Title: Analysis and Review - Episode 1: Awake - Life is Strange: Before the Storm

Chloe wasn't actually with him when he died But it seems she likes to think about what his final moments were like Chloe has a lot of regrets
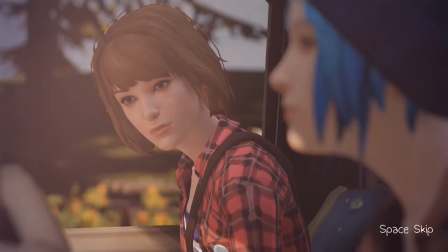and a lot of grief for what happened on that day Back in season 1 episode 3 she reveals that sometimes she blames Joyce for William's death
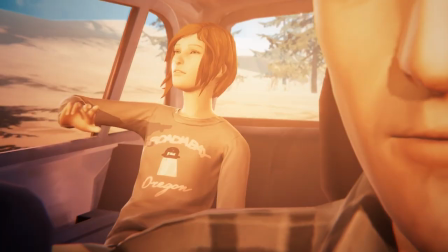just because she wanted a ride home In the dream,
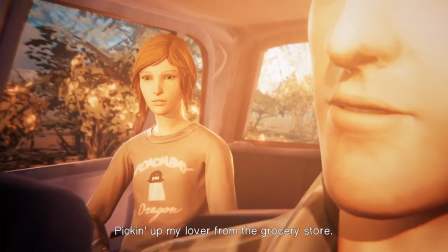we can actually hear William mumble It seems that Chloe has been
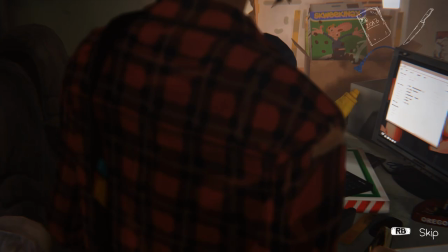harboring this blame for a long time There's also a great yet really sad reflection
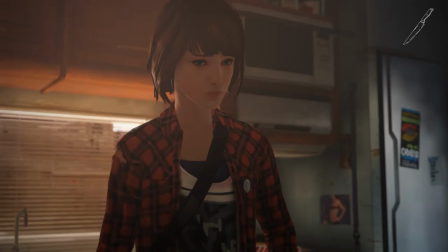between season 1 and before the storm here The anger Chloe feels in this scene that led her
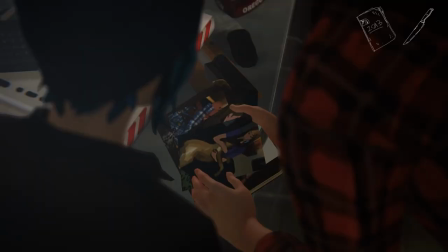to remember the anger for her father Was actually brought up by Rachel when we discover a few things
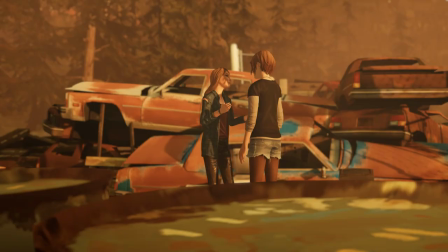about her if the anger Chloe feels in this scene for her father was brought up by Rachel.
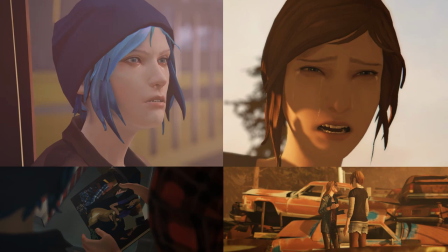No matter what Chloe does it seems that one of the two has a death grip on Chloe's life haunting her either in the waking world or the dreaming one.
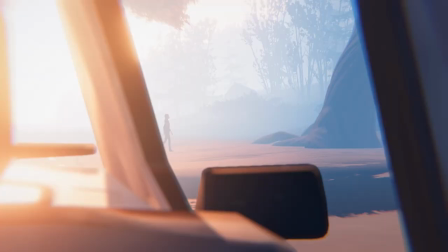In the second dream sequence we see Rachel standing under the old oak tree that Chloe
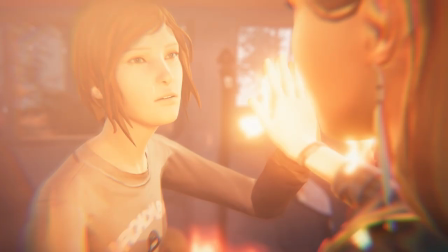finds her under later and we also see that Rachel catches fire.
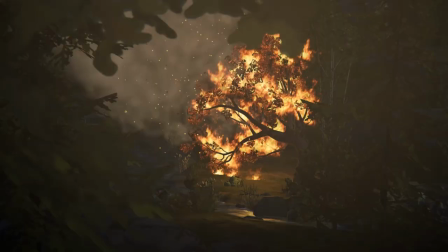It's almost as if Chloe could see the future in her dreams.
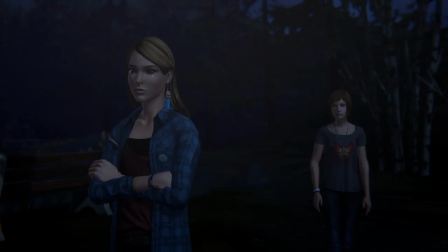Near the end of Awake, Chloe and Rachel are together again under the Oregon white oak tree, where Rachel saw the woman her father met up with.
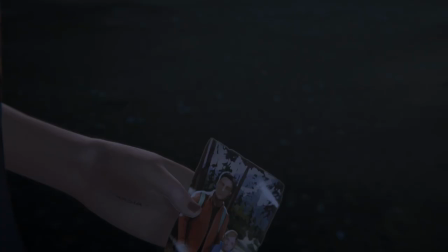It's a big moment for both Chloe and Rachel. They open up to each other and we learn more about Rachel's backstory.
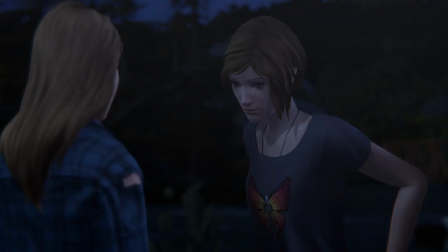She has that photo of her and her father from earlier and asks Chloe for a lighter so she can burn the picture and throw it in a trash can nearby.
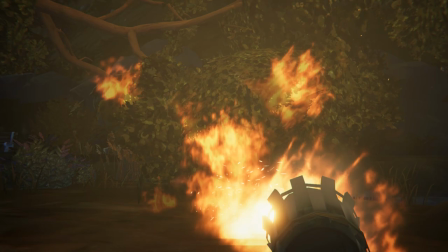In a huge display of rage and carelessness, Rachel kicks over the bin and causes flames and sparks to land on the branches igniting the tree.
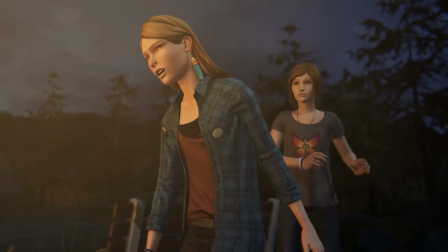Rachel then lets out a blood-hurdling scream followed by huge gusts of wind pushing the flames further and making the fire brighter and more dangerous.
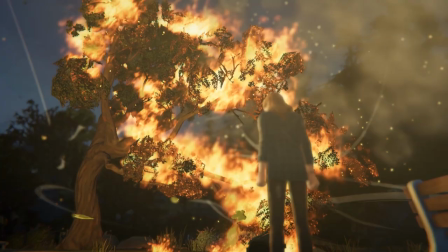She lets out a second scream that causes the wind and the flames to completely engulf the tree and later the rest of the immediate area.
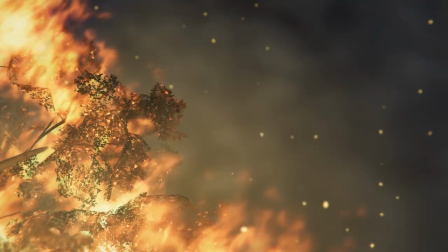It seems that the wind was being controlled by Rachel with each screen. This was an intense scene and caught me a bit by surprise.
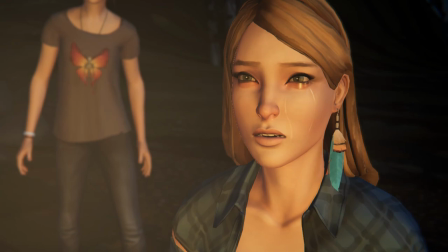Currently, the theory is that Rachel has powers that allow her to control the wind.
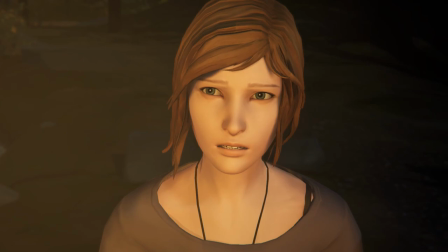Maybe Rachel was the cause of the storm in Season 1, and could possibly be the cause of Max's power.
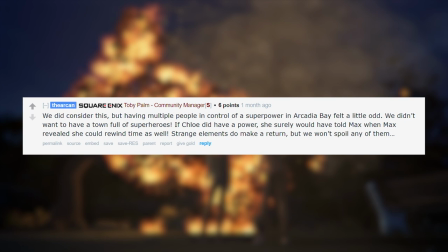In that AMA from earlier with Deck 9, Toby Palm, one of the community managers, advises that there are supernatural themes in the game, although they're not related to any superpowers that people might control in Arcadia Bay.
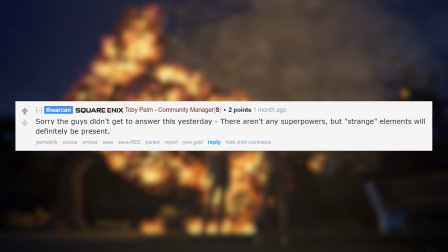In another answer, he advises strange elements will definitely be present in Before the Storm.
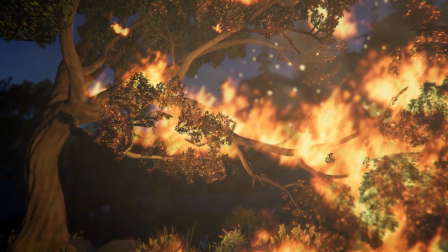I guess that kind of explains it, but not really.
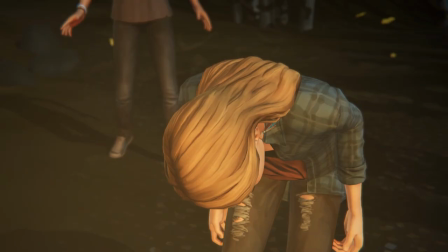I think there's a simpler, albeit less exciting reason behind Rachel's wind power, artistic representation.
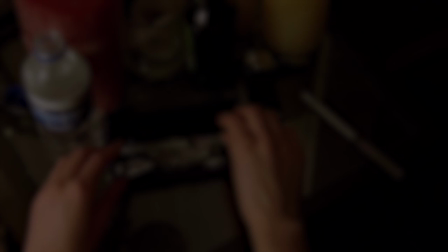I want to show you a scene from one of my favourite TV shows of all time, Breaking Bad.
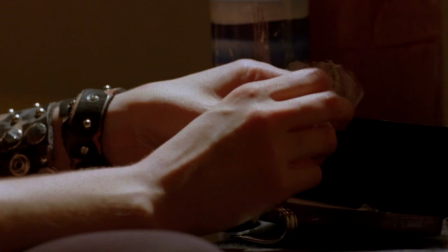It's the episode where Jesse shoots heroin with his girlfriend Jane.
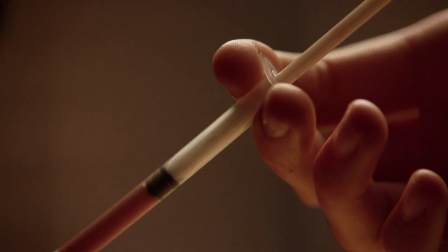There's a lot of tension and build-up until finally Jane injects his arm and we see Jesse fall back into the bed.
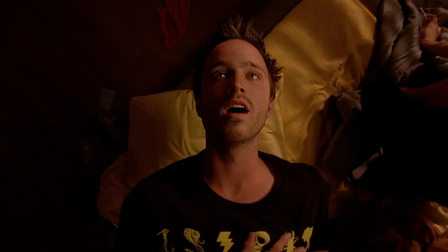We then see Jesse start to rise out of the bed and seemingly float above it, getting higher and higher.
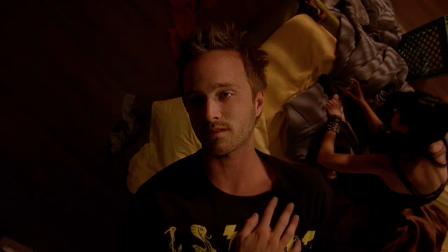It's quite obvious that this is a representation of Jesse getting high off the heroin.
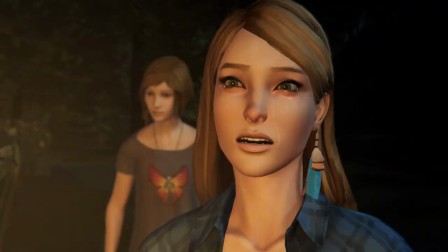I think you could say the same for this scene.
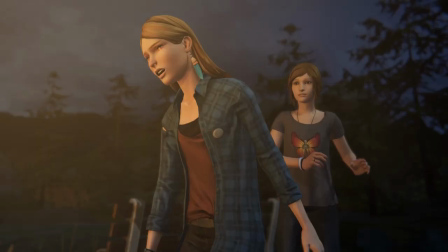Rachel screaming at the fire which seemingly causes a gust of wind to make it bigger is trying to represent Rachel's emotional state.
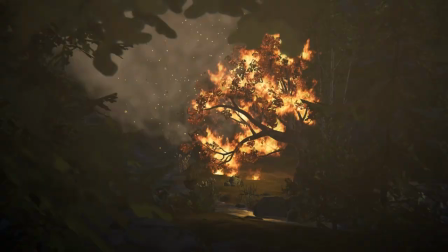She wants to fuel the flames of her anger and making this bigger than it really needs to be.
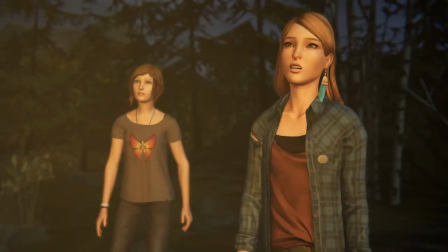Yes, your father cheated, but you don't potentially burn down an entire forest because you're angry.
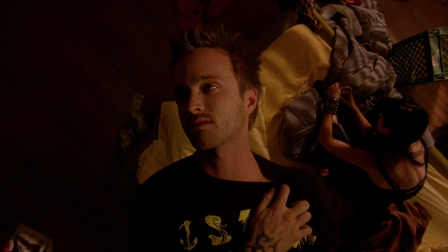In Breaking Bad,
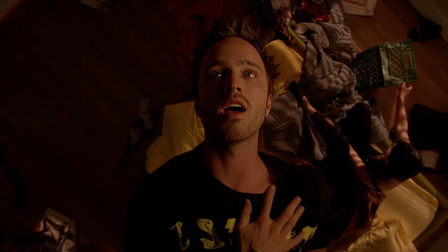you can see that Jane doesn't take notice that Jessie is levitating in the air just above her and and continues on with her business of shooting heroin,
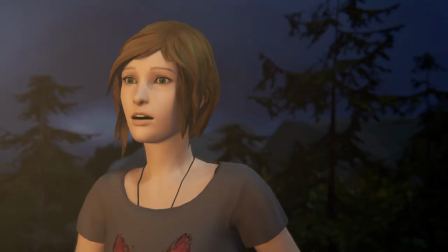because it's not really happening. While Chloe on the other hand does freak out,
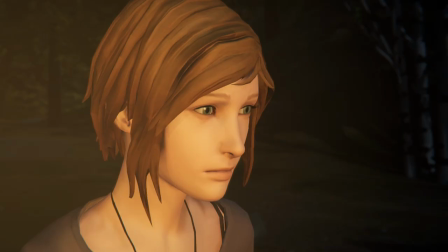I would say that her reaction is just the reaction anyone would give if their friend just decided to light up a 400 year old tree.